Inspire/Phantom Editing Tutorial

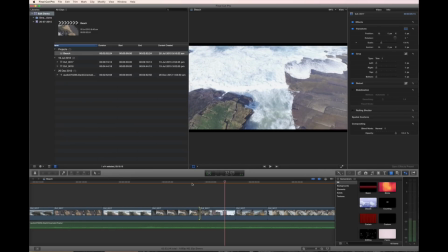33:01 And also, as an edit continues, you might decide to get tighter and tighter. So, you're starting with slower, longer shots, and then the further you get in,
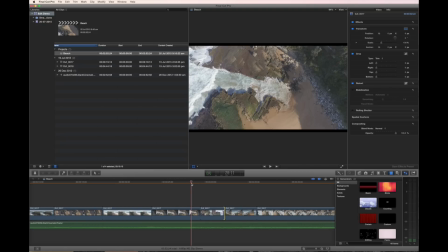33:12 the faster the cutting gets, and that kind of creates excitement for the viewer.
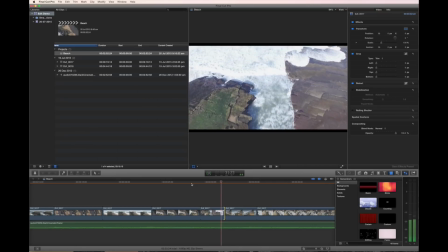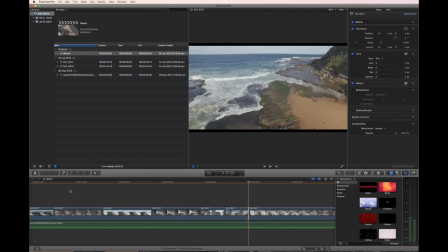33:22 So now, it's rather than cutting, back here I was cutting, first every 8 seconds, then 4, and then now I might be cutting, 2 seconds, 2 or 3. And
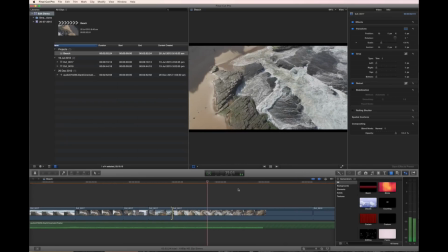33:37 that's nice. I'll let this one sit for 2, and then bring this in.
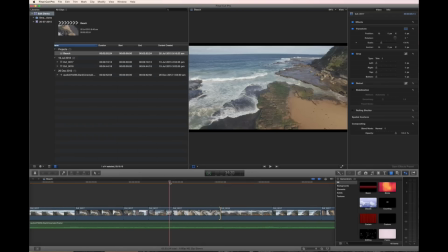33:43 There's a belief that I hold on to tightly, which is always leave people wanting more. If people feel completely satisfied, look at this gorgeous 30-second shot. That's not to say 30-second shots aren't great. There can be amazing 30-second shots.
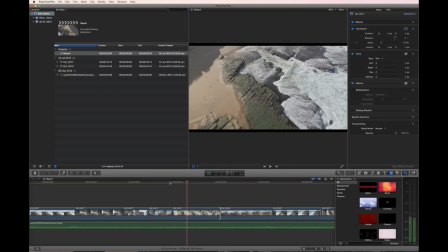33:57 But you kind of almost want people to feel like, oh, I wish you'd held that shot so I could just enjoy it for longer. Leave them wanting more.
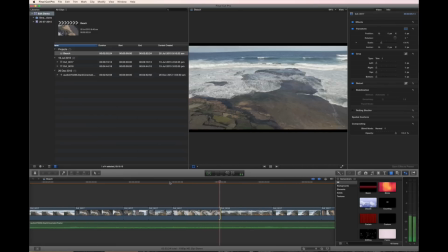So a shot like that, which is now, we've seen some more interesting shots, so that shot's looking a bit boring. Don't leave it on for as long. It deserves to be there, but... And then move, and then...
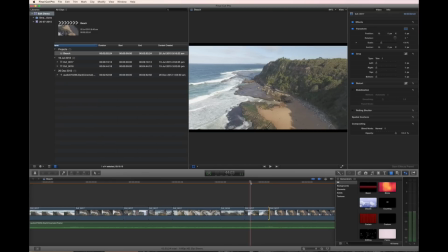34:27 Now we might start lengthening the shots again.
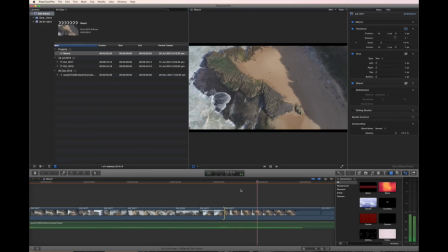34:32 So now, allow them to see some of that detail they were yearning for. So nice, long, see if it'll hold, and look at that, it cut itself.
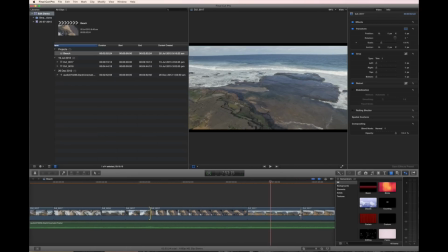34:44 Now that shot we've seen a few times, so it's getting a bit boring, so let's only leave that for kind of one phrase.
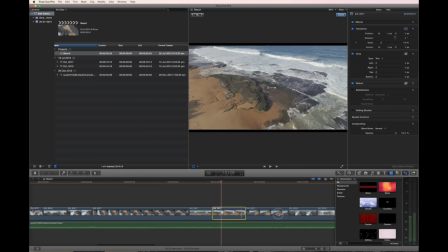34:53 And now that's literally the same shot, so let's just try moving it, or deleting it.
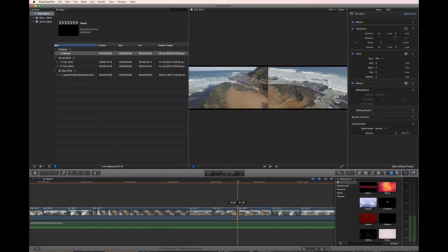35:01 That's good. In fact, yeah, we're already too long, so let's just get rid of this next shot because we've already seen it too many times.
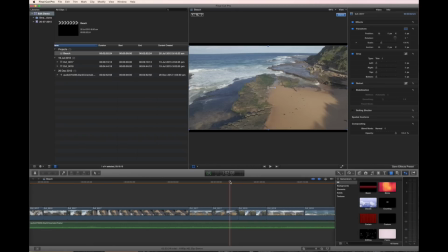35:08 So, just get cutthroat.
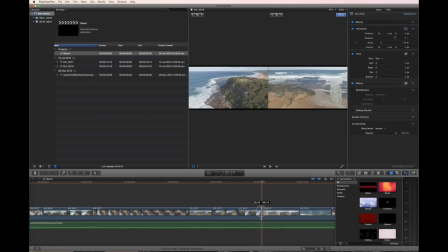35:13 And again, nice and short on that because we've seen that a few times, but it's kind of a different view with the move.
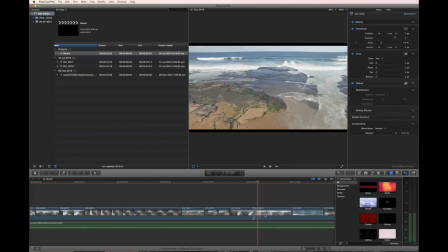35:22 Now, here's kind of a boring shot, but we have these great waves crashing. So let's find the best wave crash, which might be that one.
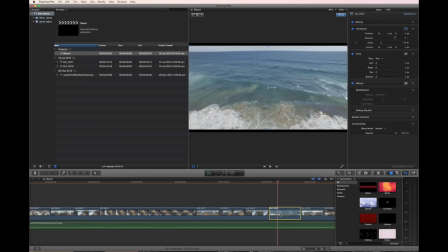35:39 And let's move it later so it hits a good place in the music.
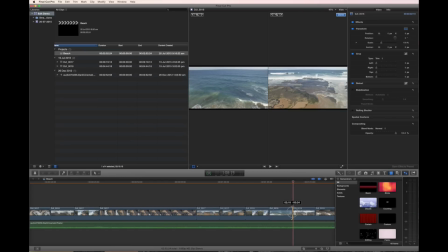35:47 Okay, so now we want to bring this in so you hear the crashing of the music.
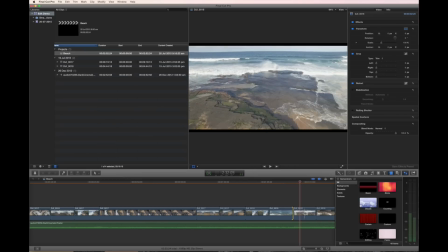35:53 There we go. But at the same time, I wish I were closer to it.
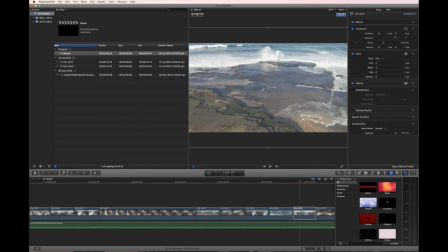35:58 Well, let's again make use of that 4K footage. Let's just zoom it in a bit.
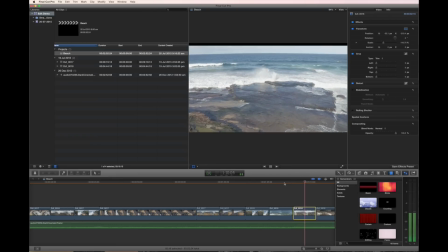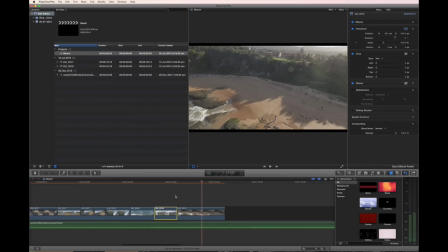36:10 There we go. And now here we are in our last shot, and as you can see, minute 15. So we're kind of in our sweet spot. But we also want the music to end.
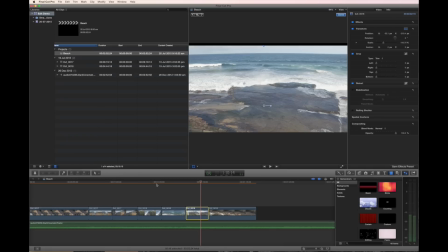36:28 So we can either edit the music, keep putting in more footage.
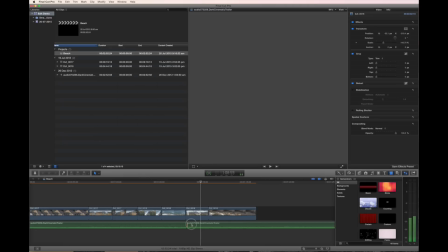36:33 I'm just gonna edit the music, so I'm just gonna create a cut here, and I'm going to now basically bring the music
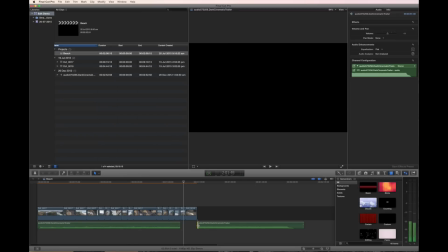36:44 towards the end. Let's see.
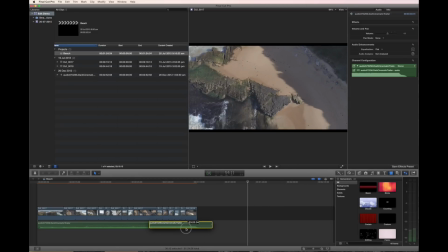36:55 Okay, so there's the end of our music. So if I bring that back, we can start.
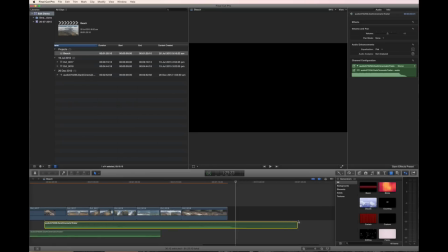37:03 So I now have that cutting to black on that last note. The question is, how does it match here when they meet up?